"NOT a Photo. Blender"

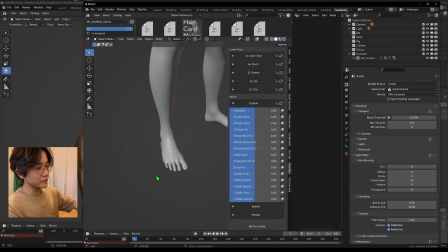For example, I don't like how the feet looks like, so I make the slider for the feet. So now I think it looks better.
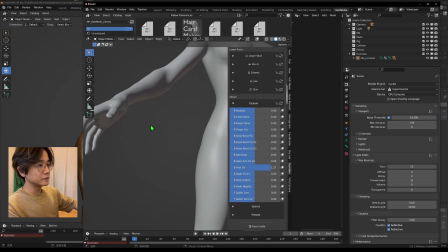Also for the finger, I make some slider for that.
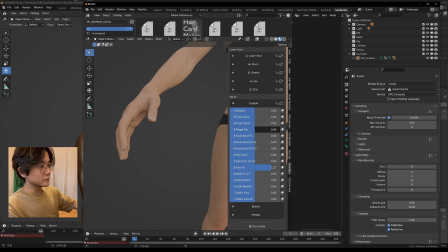See this. So now it have more detail.
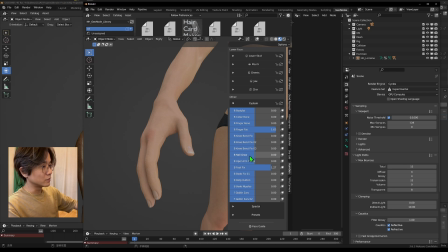And also I make one like a long nail. Okay, so something like that. Of course, this is on the body. You can make some for the face as well.
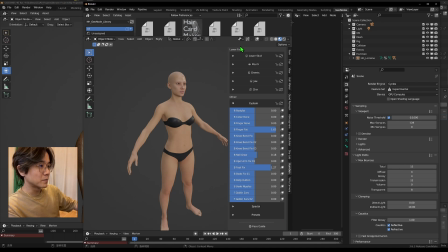And I will be share this, like my plan shape, in my Patreon in the future.
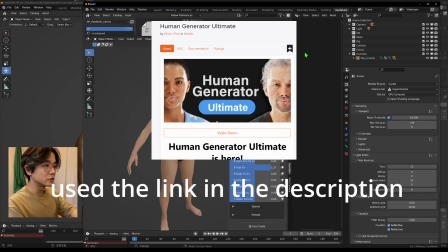If you want to go download the newest human generator, just go to the link down below.
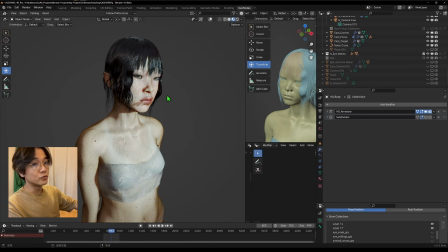Okay, now let's talk about, how about the red eye? How can we get the red eye?
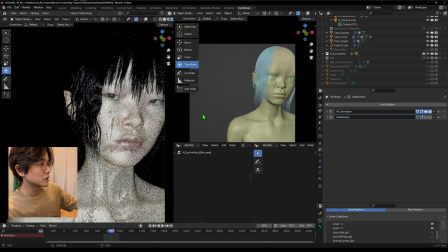So it's easy to do that. Just for your character come with eyes.
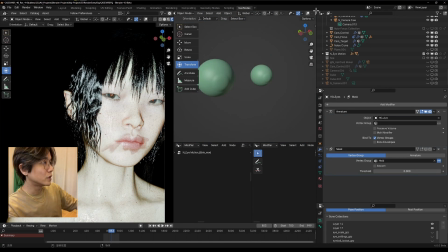If you're using human generator, you will get the eye looks like this. You can see there's like a room for your pupil. And I think in the default, it's just like black, so you will not get this red eye.
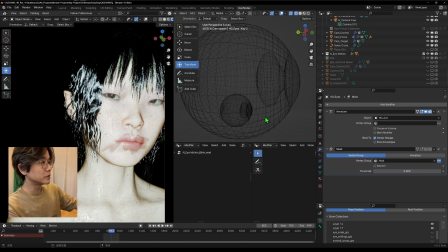If you wanted to get the red eye, just simply apply a material for the inner room.
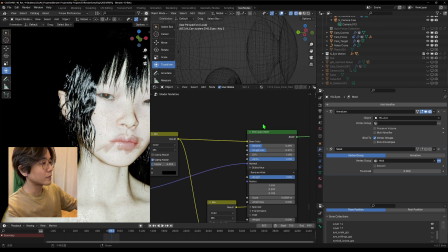I have a material for that. It's this one. Okay, by the way, I'm using Blender 4.0 beta. If you are using earlier version, it's basically the same, just looks different. So just keep in mind that.
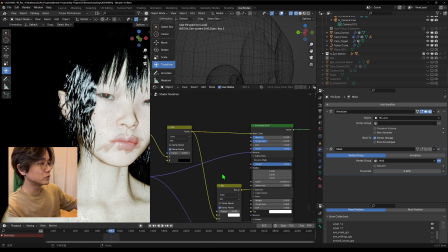You just make a material for, actually this normal is not necessary, just like a red color. This is just like a, make a slider for the darkness of it.
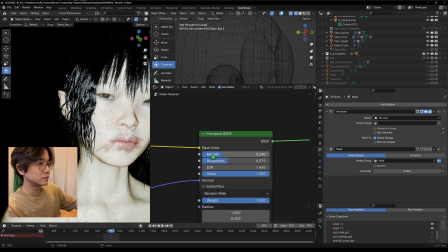And important thing is you can make some metallic for it, so it will really like this kind of gradient, kind of like a reflective, instead of just like a plain color.
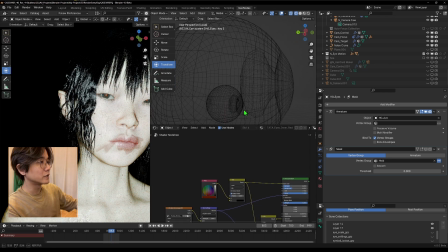And then after that, you just assign that, just go to the animal
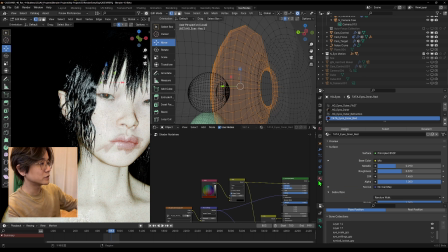and pick this in the room and just assign the material, so you can have this. And if you're not using human generator, just extrude in your pupil and make a room for it.
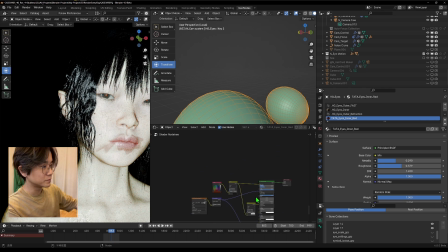That's how you get the red eye, give you a much more realism in terms of like the photograph.
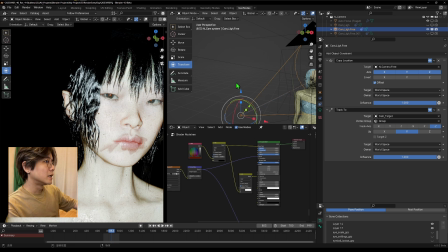And now let's talk about the lighting. The lighting is quite simple. Basically in this shot, I just using one lighting, which is for the flashlight.
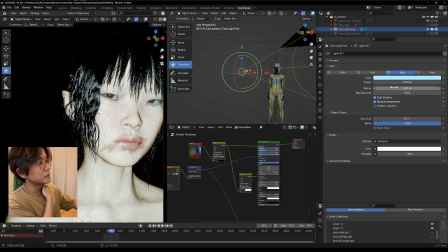So you just make a spotlight or area light. And the most important part is you turn this radius quite small, so it almost come with the one spot.
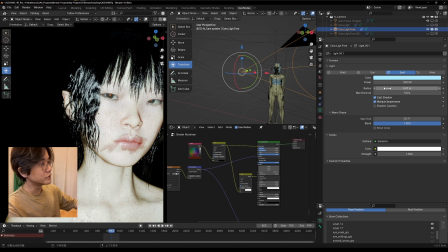Okay, and turn the power of it pretty strong, so that the setting of the light. And then just put the two constraint. The first constraint is copy location, and the target just pick your camera is,
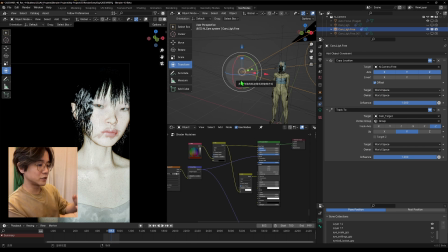so it will always follow your camera, just like you're holding a camera with the flashlight.
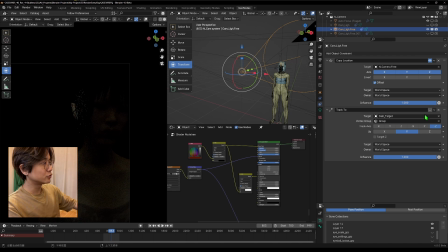And then after that, using a track tool. The track tool means where it point to.
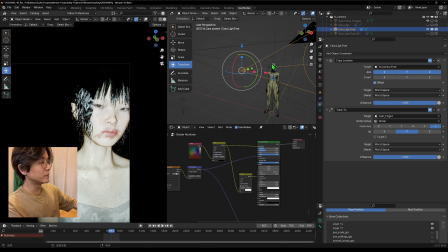So the target you can make like empty. Make an empty. Okay, and you just pick that as the target.
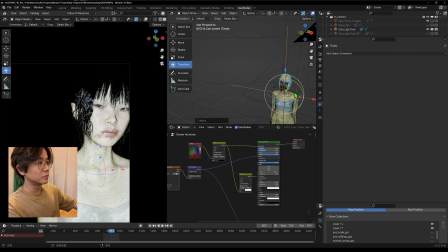And you grab your empty, and that will be track to where it looks.
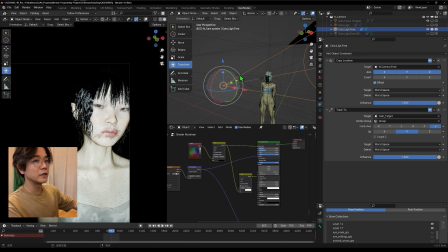So that is how the lighting works.